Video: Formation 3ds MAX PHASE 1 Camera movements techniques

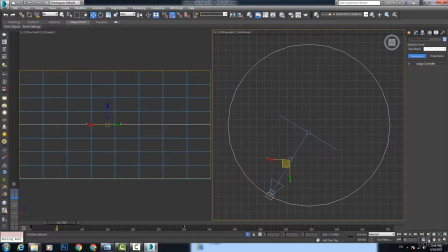1239s
Let's select the camera and the circle and isolate for better view.
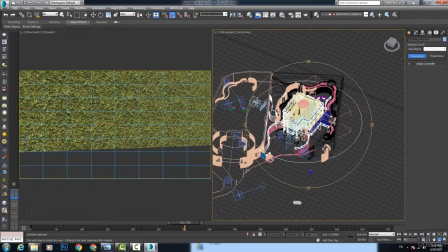1249s
Now this camera is now attached to that circle.
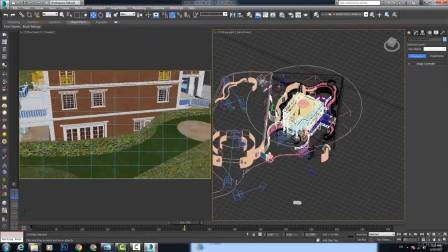1253s
If we move that circle up, our camera will follow along.
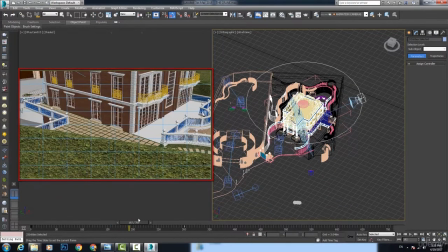1261s
By checking this viewport here, I realize that my camera target needs to be moved up as well.
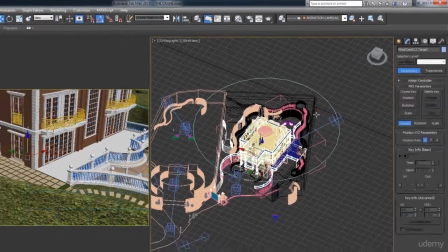1269s
Right-click on my camera, select camera target and move it up in the Z
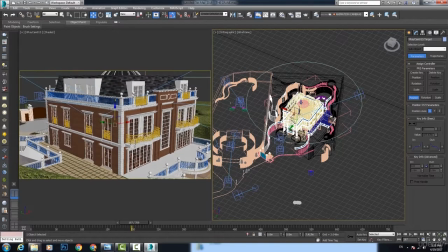1276s
position till the building is centered in my viewport here.
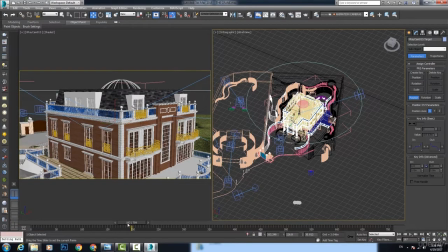1282s
Okay, now the building is centered, but the camera is too near.
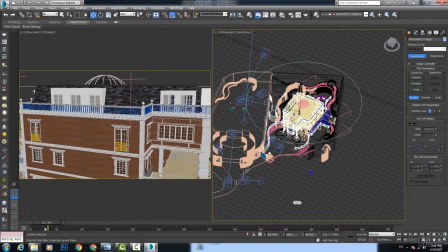1287s
I want to show the whole building, so I will need to go back with my camera.
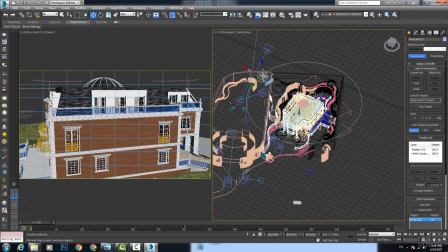1294s
Now, if I selected the camera and tried to move it backward, it won't move. And if I tried to move it using the camera controls here, it won't move either. Why? Because it's now attached to the circle.
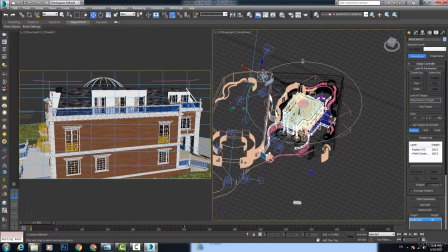1312s
To solve this issue, I will need to either scale it like this or increase the radius from the spinners here.
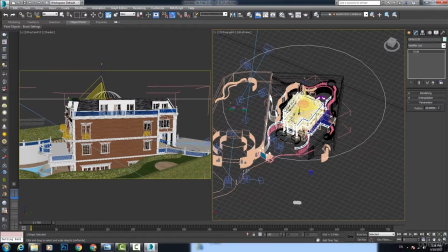1322s
Let's scale it till we see the whole building in the viewport here. I can also adjust the view using move or rotate for the circle.
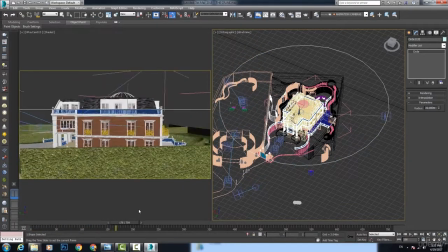1335s
And now I have a 360 degree turntable camera movement created.
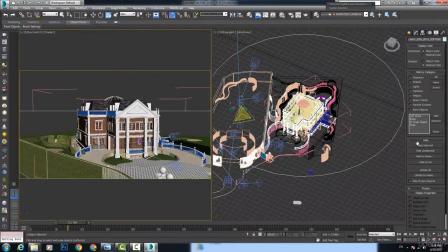1344s
I continue working to fine-tune it by adjusting the circle and hiding the
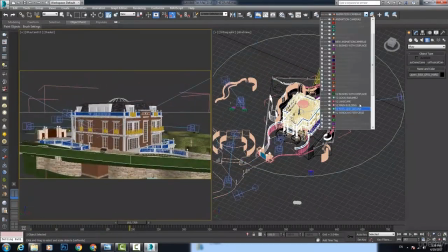1351s
distracting bushes and trees and leaving only the villa and part of the landscape surroundings.
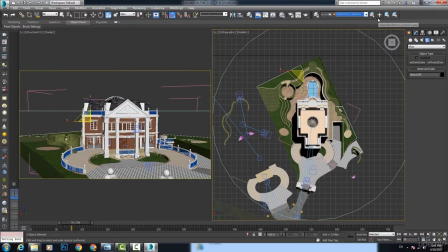1360s
To make my job easier, I created a new layer, called it Landscape to Hide. Made it hidden and used this Add Object to Current
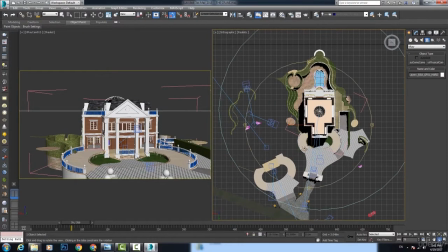1374s
Layer button to hide more of the unnecessary objects.
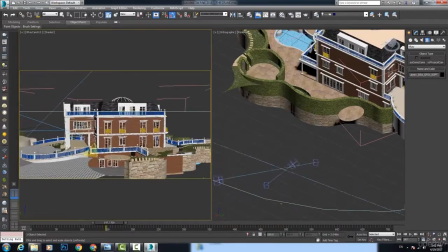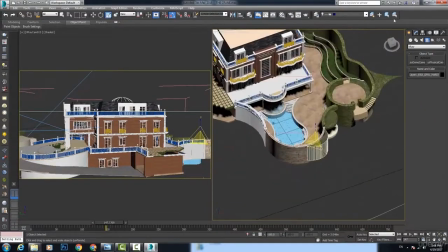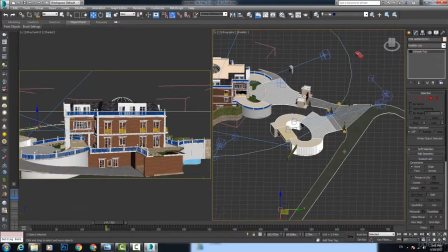1389s
One of my objects, I had to deattach the needed part and hide the rest.
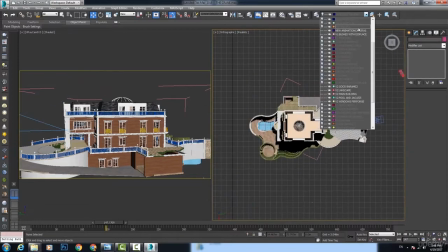1397s
Then I continued hiding other unnecessary elements and other cameras as well to minimize distraction.
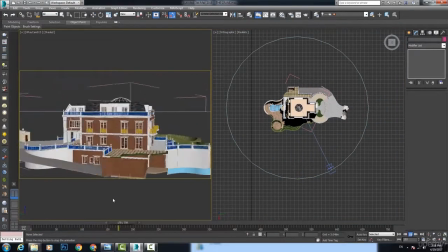1405s
And now I have my refined camera movement ready.
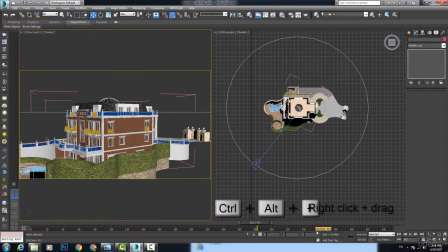1412s
Let's use Ctrl plus Alt plus right click and grab the timeline to make it 300 frames. Now if we press play, we will find now that the camera is in a loop,
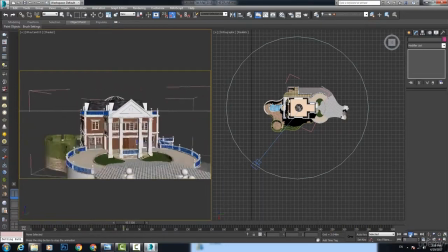1430s
which means that we can make it repeat itself forever
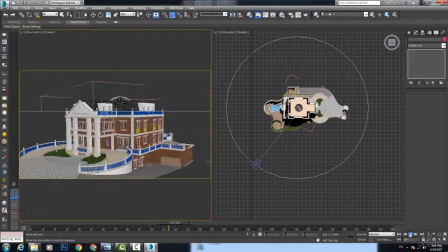1435s
without feeling the difference between the first and the last frame.
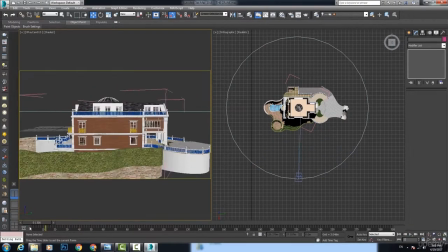1441s
We can make it more interesting if we added some ups and downs in the movement. Here's how. Let's select the circle and convert it to spline.
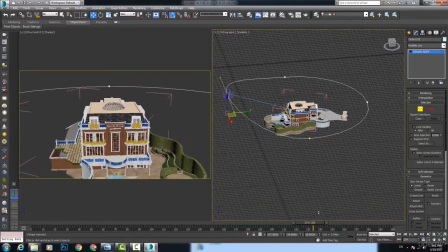1455s
Then we can go to the vertex sub-level and move some
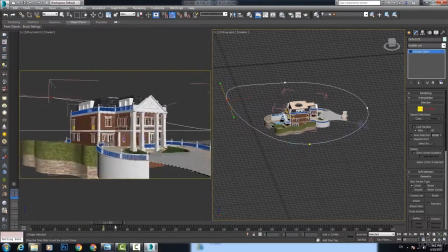1461s
vertices upwards while checking the effect in the viewport here.
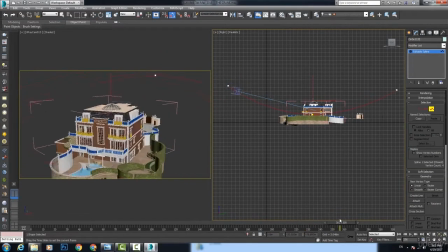1468s
We can also go to the spline level and scale it to make the camera go far. Now my camera is ready. Let's create preview animation.
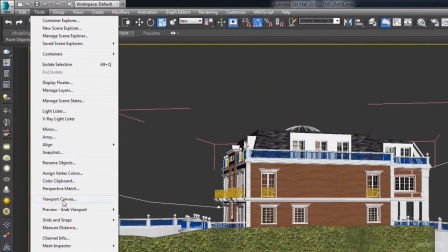1483s
Tools, grab viewport, create preview animation,